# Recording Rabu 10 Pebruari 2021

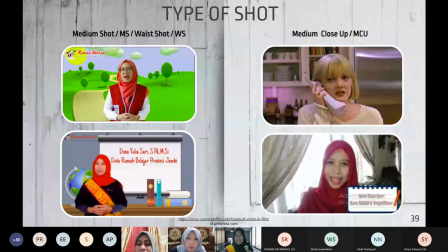Nah itu kita menggunakan green screen loh Bapak Ibu, sehingga sepertinya kita ada di situ, di seperti saya itu ruang kelas kartun, padahal itu bukan ruang kelas saya, tapi saya menggunakan ini green screen sehingga belakangnya bisa diedit. Ibu Asih Prihatin juga
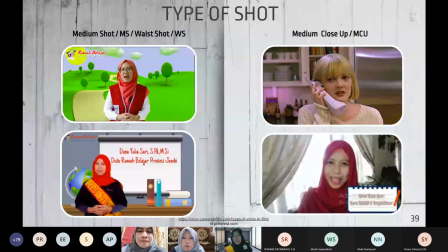belakangnya itu adalah green screen atau layar hijau sehingga belakangnya bisa diedit dengan background apapun yang Bapak Ibu mau. Ya, tuh enaknya kalau kita menggunakan green screen. Nah, jenisnya ada aja jenis medium shot atau wide shot. Kita mengambil gambarnya itu dari tengah sampai ke kepala, dari pinggang kita sampai ke kepala.
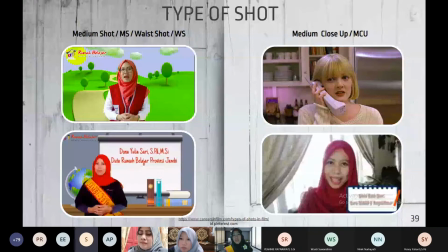Itu yang namanya medium shot, ya Bapak Ibu. Yang paling sering digunakan untuk membuat video pembelajaran model anchor atau pembawa berita ini. Kemudian sampingnya itu adalah medium close up atau MCU.
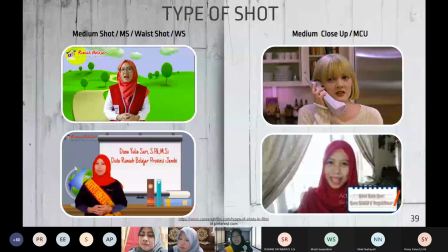Ya, nah medium close up itu biasa dari dada sampai atas. Itu biasa digunakan untuk vlog-vlog Bapak Ibu. Hai guys, kayak gitu kan yang sering-sering itu ya untuk vlog-vlog kecantikan. Ya itu ini saya Bapak Ibu yang paling bawah ini. Mungkin Bapak Ibu mudah-mudahan mengenali wajah saya.
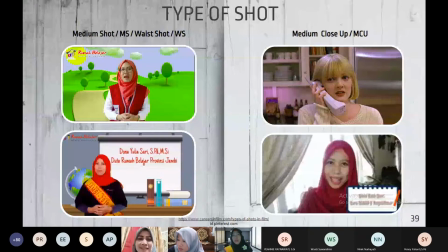Nah, ini saya ketika saya membuat vlog video pembelajaran untuk PJJ pada saat PJJ ya, pembelajaran jarak jauh. Itu kita itu namanya kalau pengambilan gambar dari dada ke atas itu namanya medium close up ya. Oke. Okay. Ini terlihat Bapak Ibu close up.
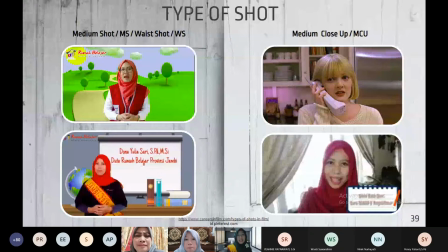Terlihat ya. Nah, kalau close up itu dari leher ke atas itu close up. Jadi atau sering disebut juga dengan headshot. Ya. Ini biasanya digunakan untuk tipe-tipe pengambilan gambar di film-film India atau sinetron-sinetron yang
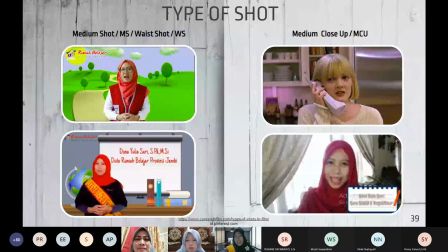jeng-jeng-jeng-jeng keluarlah ya. Nah, yang seperti itu tipe pengambilan gambarnya adalah pengambilan close up.
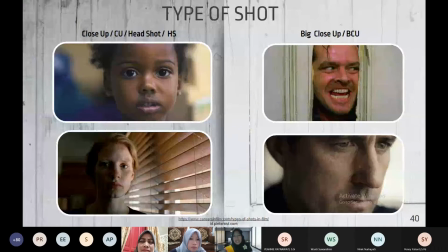Jadi ingin melihatkan ekspresi tapi tidak terlalu fokus, masih batas leher ke atas, itu close up. Kemudian yang kedua, yang setelahnya itu adalah big close up. Kalau big close up, jadi benar-benar ingin melihatkan ekspresi.
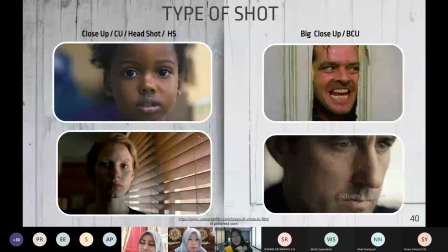Mungkin kemarin ada ya yang membuat video pembelajaran tentang ekspresi. Jadi menggunakan ekspresi wajah misalnya. Berarti gunakan tampilannya adalah tampilan big close up, BCU. Ya. Atau mungkin Bapak Ibu BCU dulu ambil pertama, kemudian nanti lama-lama dijauhin gitu ya.
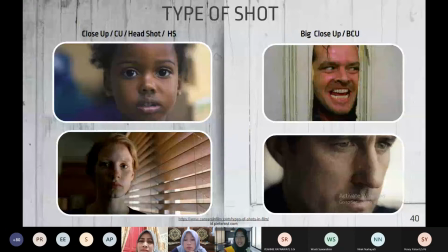Ada yang seperti itu kan ya. Videonya pertama wajah dulu, kemudian kemudian di akhir baru seluruh badan. Itu namanya tipenya adalah tipe big close up. Oke, okay. Ini yang terakhir untuk type of shot, extreme close up.
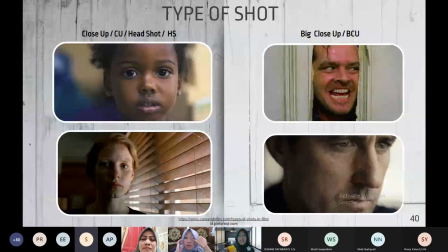Ketika kita ingin mengambil satu titik fokus saja, ya, misalnya ada yang membuat
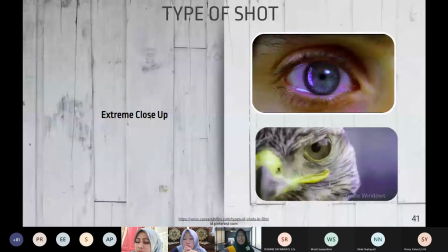kemarin teknik senam lantai, berarti kakinya harus seperti apa? Kakinya yang di close up kan. Kemudian ada yang ingin membuat video pembelajaran seni tari, kalau tidak salah, ya mungkin bentuk tangannya yang akan di close up.
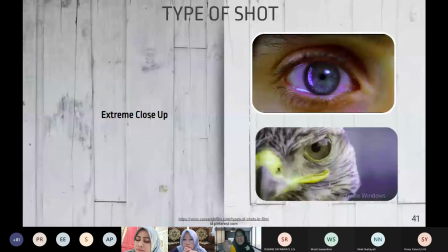Nah, itu pengambilan gambarnya adalah extreme close up, Bapak Ibu ya. Jadi benar-benar fokus pada satu titik aja. Seperti ini contohnya adalah matanya difokuskan ya. Itu namanya extreme close up.
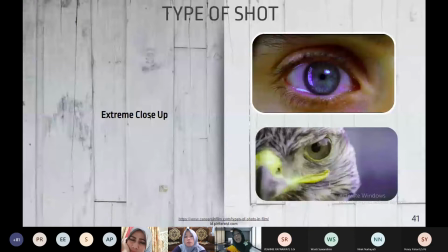Oke, Bapak Ibu, itu pengambilan gambar. Sekarang model kamera di mana sih? Ya, jadi kamera angle atau sudut pengambilan gambar dengan kameranya diletakkan di mana?
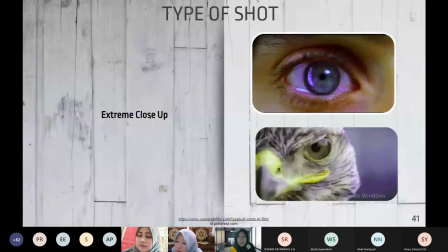Itu ada tiga. Yang pertama high angle, yang kedua low angle, dan yang ketiga adalah eye level. Ya, high angle itu kalau kamera Bapak Ibu taruh di atas. Ya, itu gunanya untuk jadi di atas kita nih. Terlihat ya, yang pertama itu high angle.